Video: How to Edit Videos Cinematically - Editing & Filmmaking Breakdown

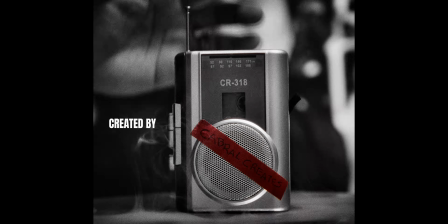7s consideration as we make defense plans going.
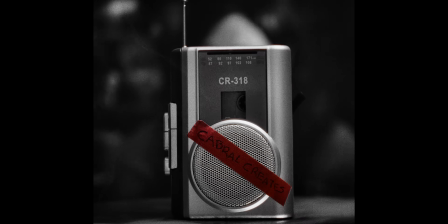11s Is it just me, or there's something truly special about black and white?
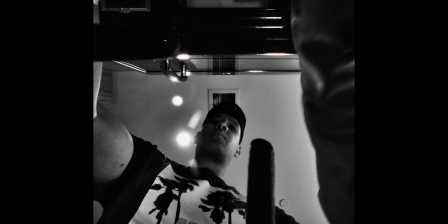21s It is funny how the universe works. Destiny put this video in front of you.
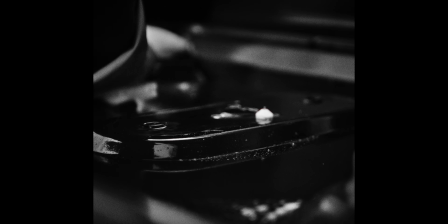32s We don't know exactly why, but everything happens for a reason.
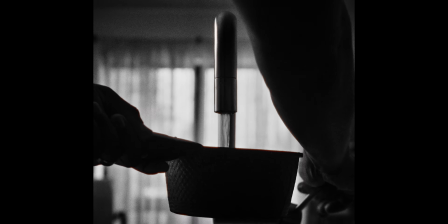40s For example, the other day while driving my truck, yes, I'm still a truck driver.
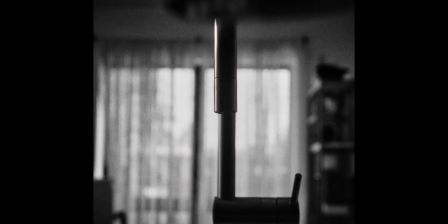46s Anyways, the other day while driving my truck, I came across a photo.
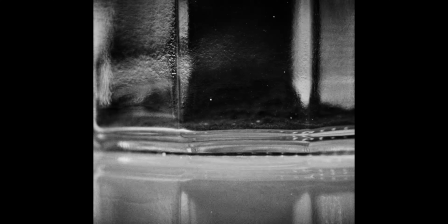50s It was in black and white.
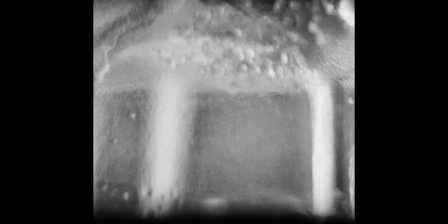52s And when I saw it, I thought to myself, the universe is talking to me.
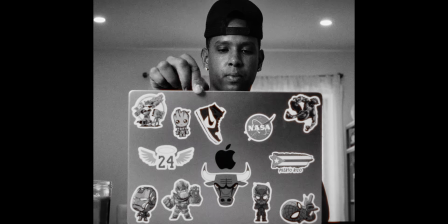60s Why everything looks better in black and white? I call that destiny.
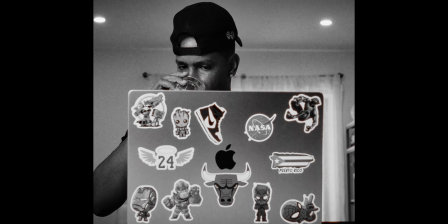66s But this is bullshit.
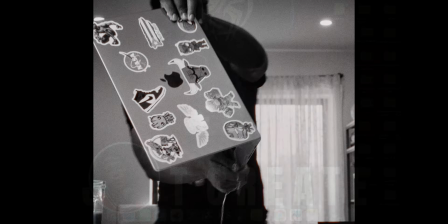73s Without further ado, let's go.
I am using Davinci Resolve, but if you are in Premiere Pro or any other editing software, you're going to be able to follow along. Even if you're a beginner, this is a beginner-friendly tutorial. Breakdown, so no worries. As you can see, this is a 4x3 video. I got an adjustment clip on the top,
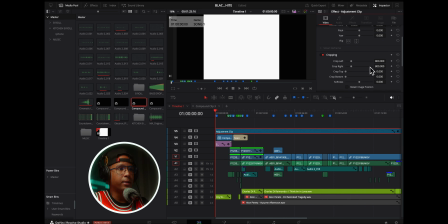94s
and basically I crop the adjustment clip so that everything below the adjustment clip is going to look cropped like 4x3. As you can see, you got like crop bars on the side. I was able to do this with the adjustment clip.
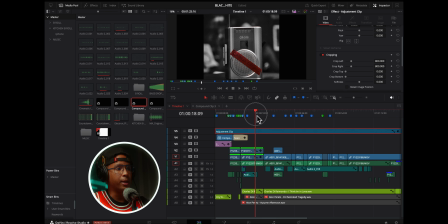110s
The adjustment clip controls anything that is below it. Before that, I added a solid color.
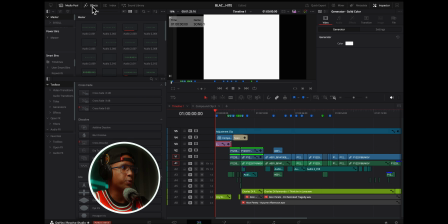116s
I just drag and drop it from the effects window. It is just a normal solid color.
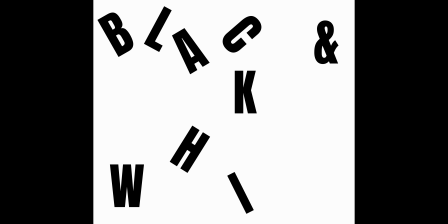121s
And then as I play this, some letters start to appear to the beat of the song.
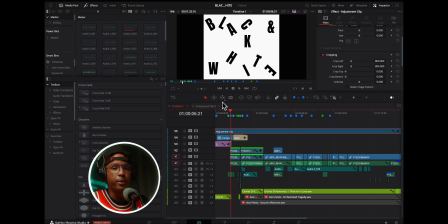128s
And the way I did this is actually very simple. I didn't use Fusion for this.
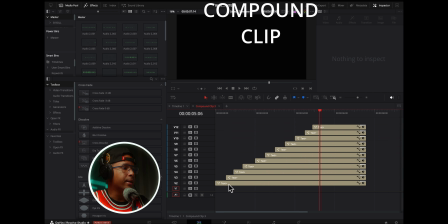133s
I'm sure in Fusion it's much easier than what I did here. But basically, here is the first letter, then the second, then the third, like that, blah, blah, blah. Just like a kind of like a staircase, and they appear at the beat of the song.
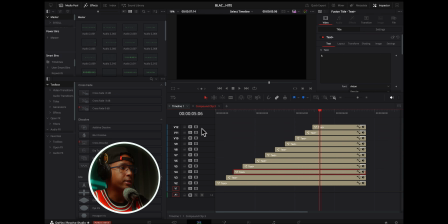146s
That was quite simple, and I'm sure that it is much easier in Fusion. I just didn't have time to learn how to do it in Fusion. This is the song right here. One thing and one tip that a lot of beginners don't actually take advantage of is to be able to stop the song at any given time.
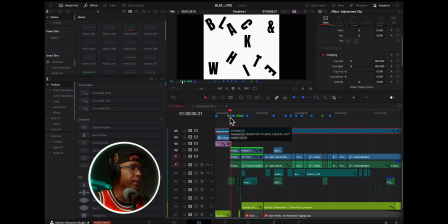166s
The way that I did this is by using an actual wind sound effect.
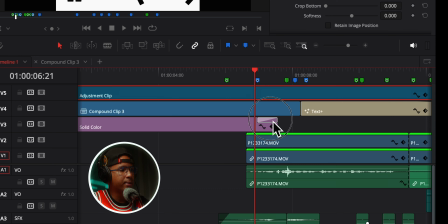172s
If you actually take a look at this has a transition.
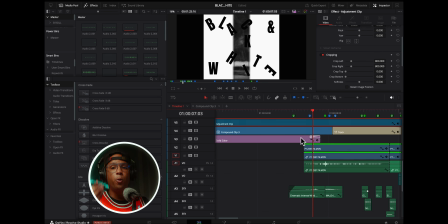177s
And the transition, what it's doing is it is opening the solid color like a barn door would.
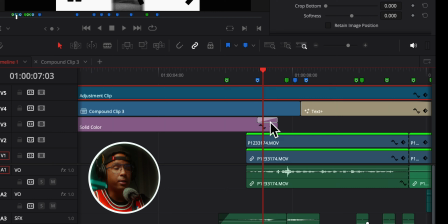184s
So all I did is just drag and drop it on the solid color, and it is kind of like a door.
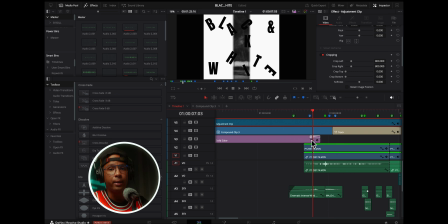190s
So basically I am creating a reveal shot with this. And this is very simple. Anyone can do this. So right after that, I have a wind sound effect in the bottom that is selling the effect of the door opening.
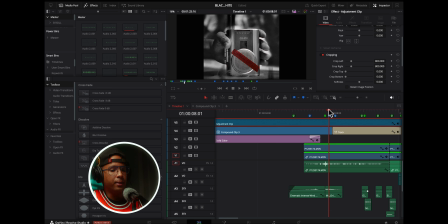205s
And then I place this thing right here, which is a cassette player. I place it on a table. And as you can see in this shot, there is like smoke coming from the bottom.
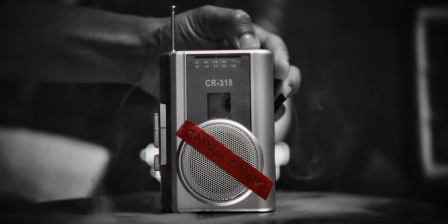218s
I actually use this smoke machine. I used it to, create kind of like ambience and make it more dramatic. It is actually very cheap. I got it for like $200, and it makes a big difference. I'm going to leave links down below, and if you use those links, you're not going to get charged anything extra. This is actually a very good way to help my channel out. I get like a small percentage of a commission, and it is great.